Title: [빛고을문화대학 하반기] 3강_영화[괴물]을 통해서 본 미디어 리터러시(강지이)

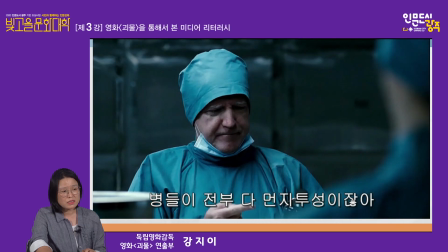이 포름 알데히드 병은 실제로
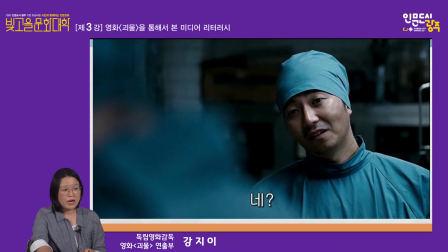제가 소품 담당이어서 대학원에 가서 받아온 거고요.
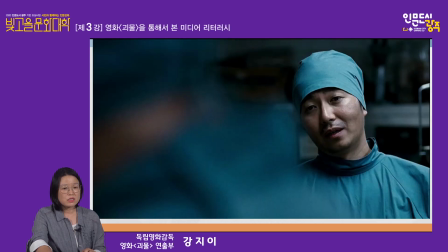이 병을
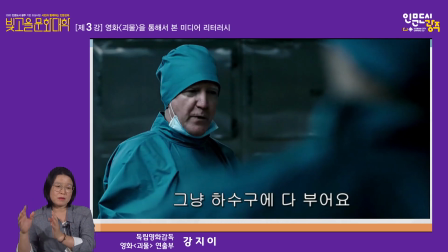기본으로 해서 이제 미술팀에서 비슷한 병들 만들기도 하고 제작해서
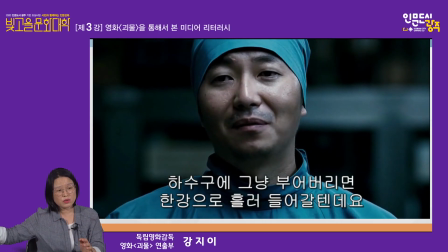감독님이 이 트레이 위에 놓아놓은 병들의 숫자가 거의
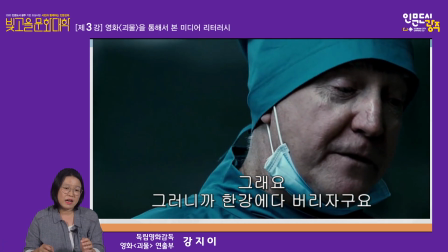20박스에 이를 수 있도록 비슷한 양을 이미지로 보여주고 있습니다.
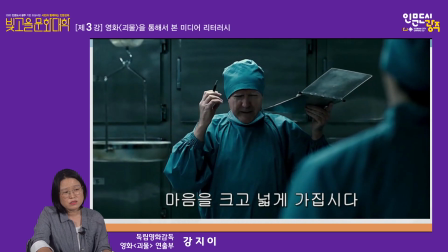그리고 이 일을 지시하는 이
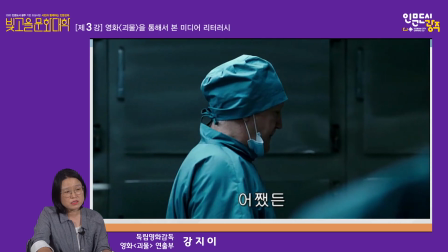사람의 이미지는 굉장히
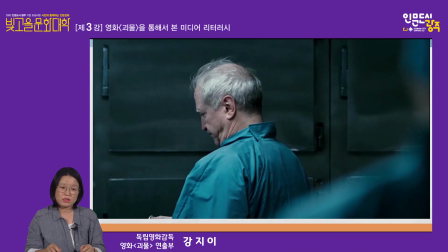자비로운, 자애로운 어떤 할아버지의 이미지였으면 좋겠다라고 이야기를 하셨던 걸로 기억을 해요.
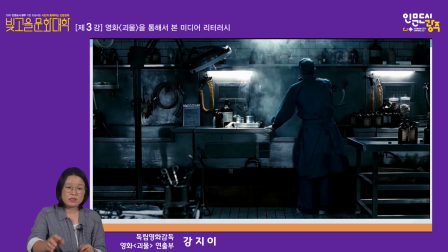그런데 이렇게
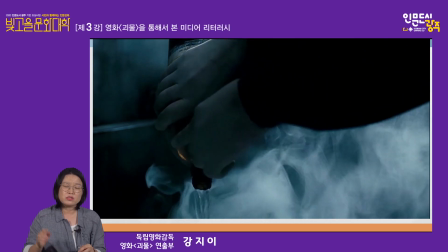환경이 아주 안 좋은 그리고 저질러서는 안 될 범죄를 저지르게 되죠.
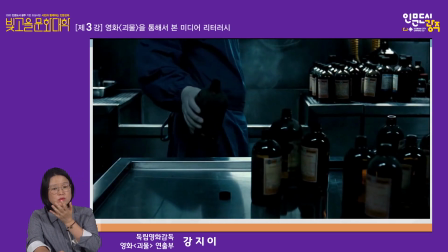그래서 실제로 저렇게 방독면을 쓰고 이 약품을 처리를 해야 했다고 합니다.
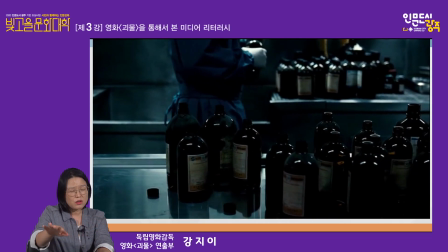그래서 지금
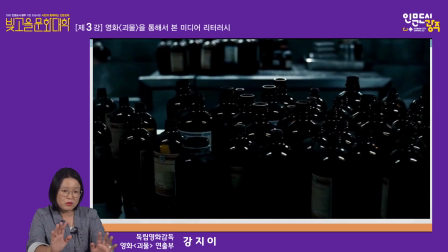트레이를 보시면 트레이 위에 놓여 있는 어떤 병들의 숫자나 이런 것들이 그때 당시와 비슷하게
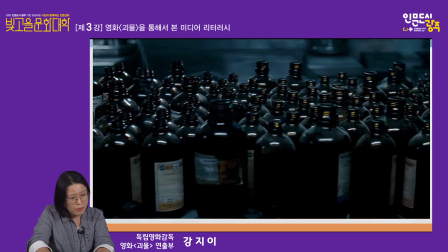연출을 하신 걸 볼 수가 있습니다. 다 맞네요. 자, 그리고 저희 영화에서 이제 현서가
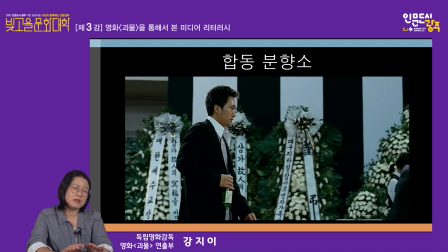괴물한테 잡혀간 다음에 현서가 죽은 줄 알고 합동 분향소로 이제 모여드는 식구들의 모습이 나오는데요. 그 중에 이 삼촌이 등장할 때
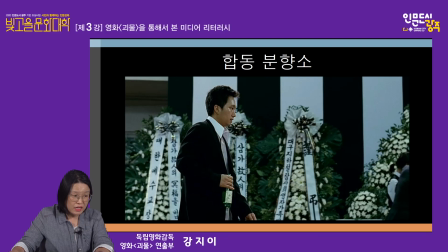대구 지하철 참사 희생자 가족 일동이라고 보인 저 화환이 보이시나요? 네. 이 남일이 등장하는 장면에서 잠깐 스치지만 저기에 있는 대구 지하철 유가족 일동이 영화에
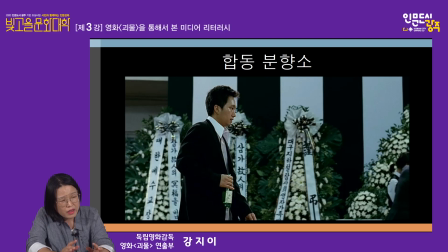실제 있었던 사건의 유가족 일동이 영화에 화환을 보낸 이게 무슨 일일까? 라는 걸 읽으신 분들이 굉장히 많으시더라고요. 왜 거기 놓여 있었을까?
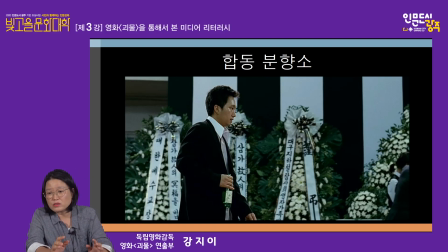이 한강에 나타난 괴물과 그리고 대구 지하철에서 불이 난 것과 이게 무슨 연관이 있을까? 어떤 정서를 불러일으키고 싶어서 이게 들어와 있을까라고 궁금해하신 분들이 많은데요.
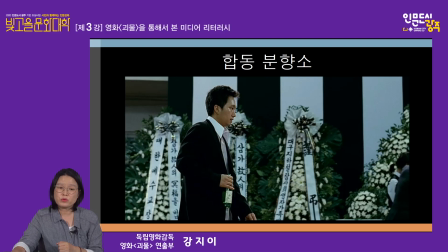봉감독님이 이것에 대해서 정성일 영화평론가 정성일 씨하고 한 인터뷰에 이런 내용이 있고 감독님이 하셨던 말씀을 그대로 옮겨보면 다음과 같습니다.
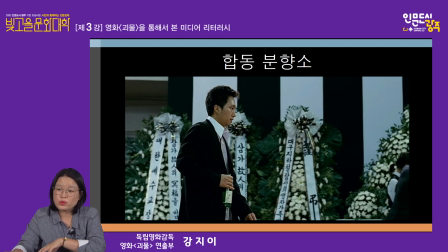자, 이 사람들은 시스템으로부터 소외되고 도움은커녕 방해만 받지만 아무도 시스템 탓을 안 하고 자기들끼리 보듬으면서 재앙을 개인화한다. 우리나라 사람들이 그렇지 않나?
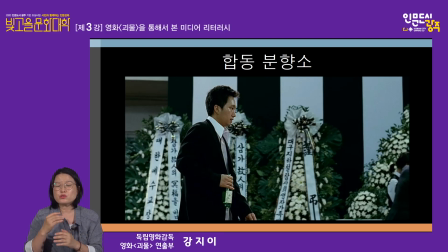예를 들자면 대구 지하철 참사도 구조적 모순을 탓하기보다 내가 돈 좀 잘 벌었더라면 내 딸이 그 지하철을 타지 않았을 텐데 라는 내가 대학 입학했을 때 내 아들한테 차를
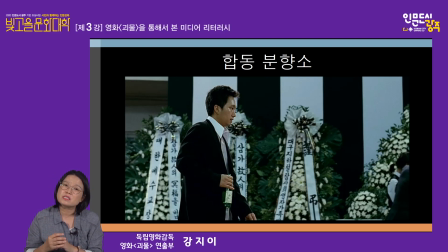사줬더라면 그렇다면 그 지하철에 타는 일이 없었을 텐데 라고 이런 반응들이 많다는 거죠.